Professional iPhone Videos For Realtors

My fourth tip is about framing. Again, this might seem obvious to some of you, but apparently it's not obvious because most of the videos I see realtors put out and most everybody put out are not framed properly. We could talk, a lot about what goes into making it artistic or whatever, but just very simple. You want to get your head close to the top of the frame like I am right here, so you're filling the frame with yourself.
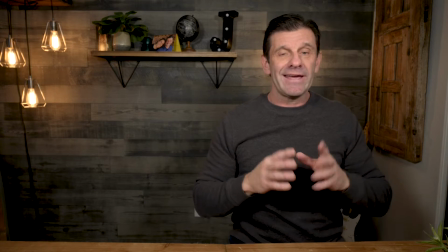4:35 You want to be either centered or it's also acceptable and a little more artistic and more fun to be off to one side like I am here,
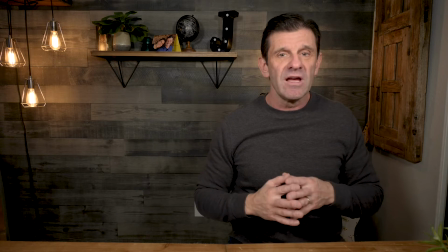4:43 as long as there's something offsetting you on the other side so it feels more balanced. But most importantly, you want to get your head near the top of the frame, because I see this a lot.
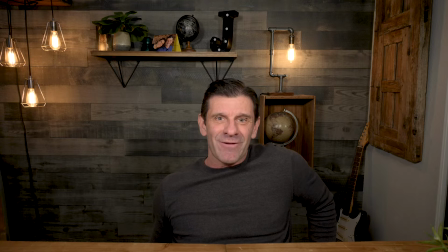4:52 Hey, this must be right because my face is right in the middle of the frame. How stupid does this look? I even see this.
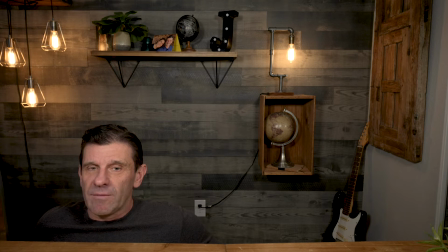4:57 I literally had a video sent to me once, and their head was like in the bottom of the frame, like they're falling out. I mean, that's fine if you're trying to be funny, but just fill the frame. One of the most important things in creating beautiful, professional-looking video is lighting. Yeah, right now I've got a couple of LED lights to make it simple for me. These are actually really inexpensive. I've got a link down here if you're interested in seeing the lights I use. One big mistake people make is this. Hold on one sec. This is the mistake.
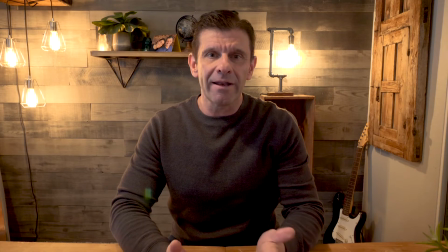5:27 I mean, right now this isn't bad.
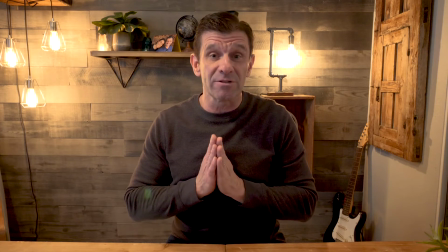5:29 We're on a set and everything's framed right, so it doesn't look as bad as normal, but often I'll see people just use the overhead lights and generally they look terrible.
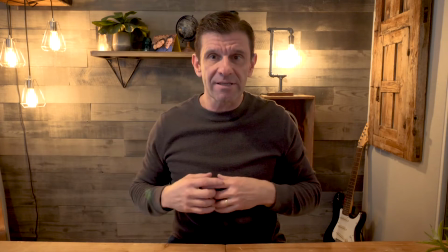5:37 In this case,
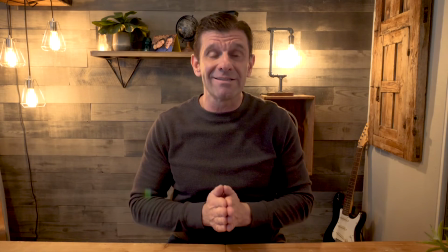5:41 it's not too bad, but usually when you use the overhead lights, it looks awful. Don't use the overhead lights. I'm gonna show you what looks way better than even this. What could possibly look better than a couple LED lights? How about window light?
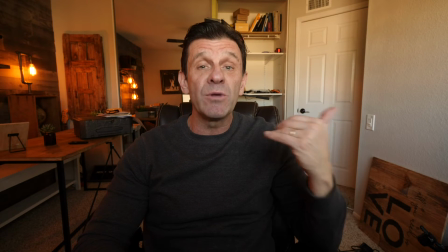5:58 Right now I'm just sitting in front of my window, and this is the most beautiful light you can find on the planet, and it's totally free.
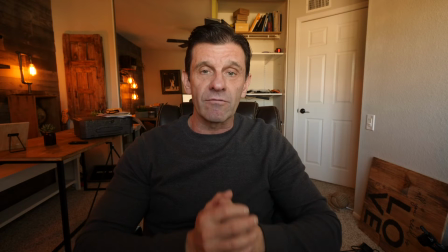6:05 The only catch is your background has to be what's, right in front of the window, which reminds me, this is not right.
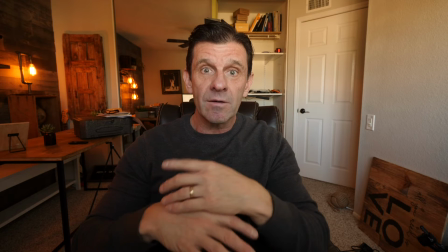6:12 What did I say? This stuff's gotta be picked up, clean, nice. It's messy back there. Let's rectify that. There, that looks a lot better, right? So far I have been shooting this video using my bigger camera and a nice mic and lights, but I wanna show you how to make this look good with an iPhone. So the rest of this video is gonna be shot with the iPhone. Before we do that, there's one thing that you need to buy, and that's it. You need to buy, if you don't have one already, a little tripod like this. This one doesn't matter, they're all the same. Like 10 bucks, link for this particular one down below. This is the disadvantage to having your office right above the garage. The one thing you should do pretty much every time you shoot with your iPhone to make it look more professional is lock the exposure and focus.
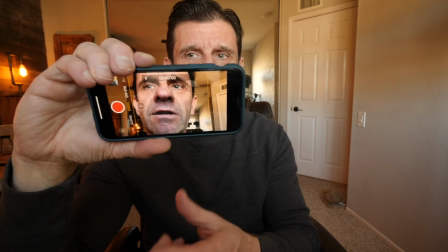6:57 The way you do that, you frame your subject, which isn't framed very well here, but for our purposes,
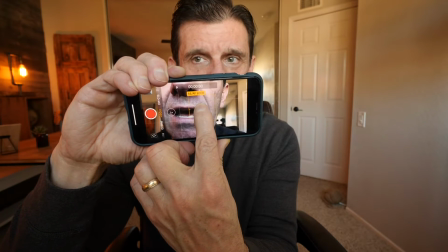7:02 and you press and hold on the subject until that little box there shows up, which says
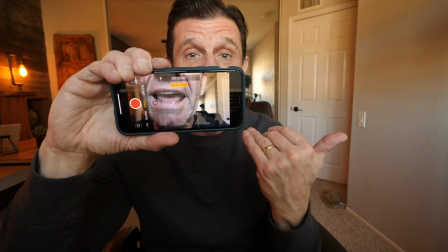7:09 AE/AF lock. That's auto exposure, autofocus lock. Now with the exposure and the focus locked, the color,
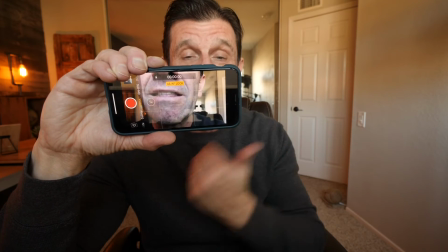7:16 the lighting, the exposure, the focus isn't going to be drifting when you shoot.
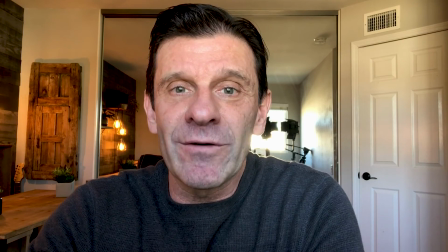7:21 And this is me using nothing more than the iPhone X. It's not even the most recent iPhone.
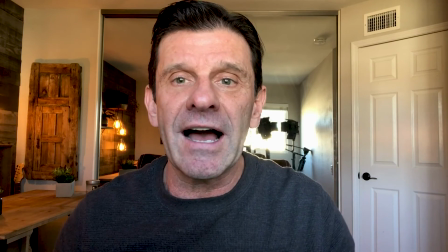7:26 It looks pretty decent, right? I'm using beautiful window lighting. I'm speaking clearly so the mic is picking up the sound.
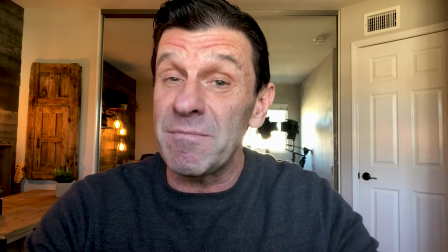7:33 I'm using the front-facing camera. It's not even the full HD back camera. It's just the front camera, which is 720p.
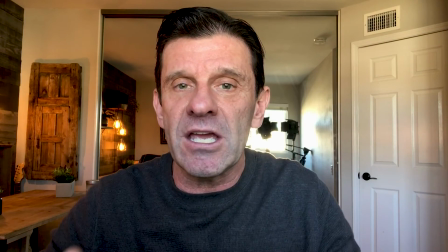7:39 My background is clean. My framing is good. So it looks pretty dialed in.
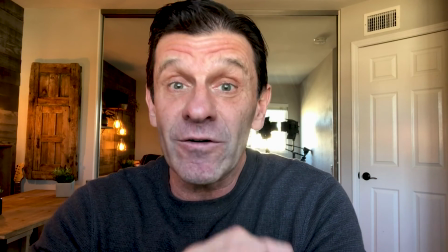7:44 If your videos looked and sounded exactly like this iPhone video, completely untweaked, you're gonna stand out.
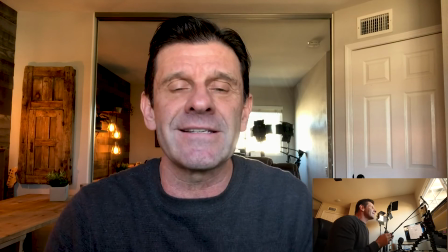7:52 And sure, this iPhone video doesn't look quite as good and doesn't sound quite as great as the other video with my other gear,
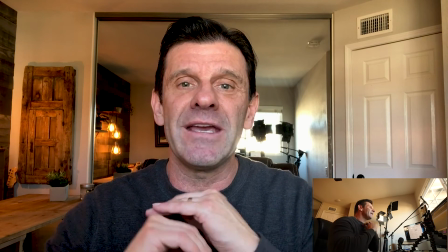7:59 but it's pretty dang close and didn't cost me anything other than the price of this phone.
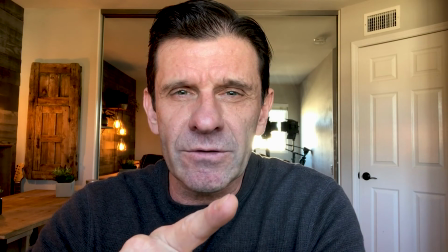8:06 Ooh, one final tip. A lot of people do this when they're recording their videos.
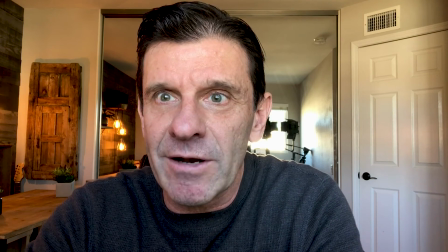8:12 They stare at themselves in that camera and it's like, oh, you're not talking to me.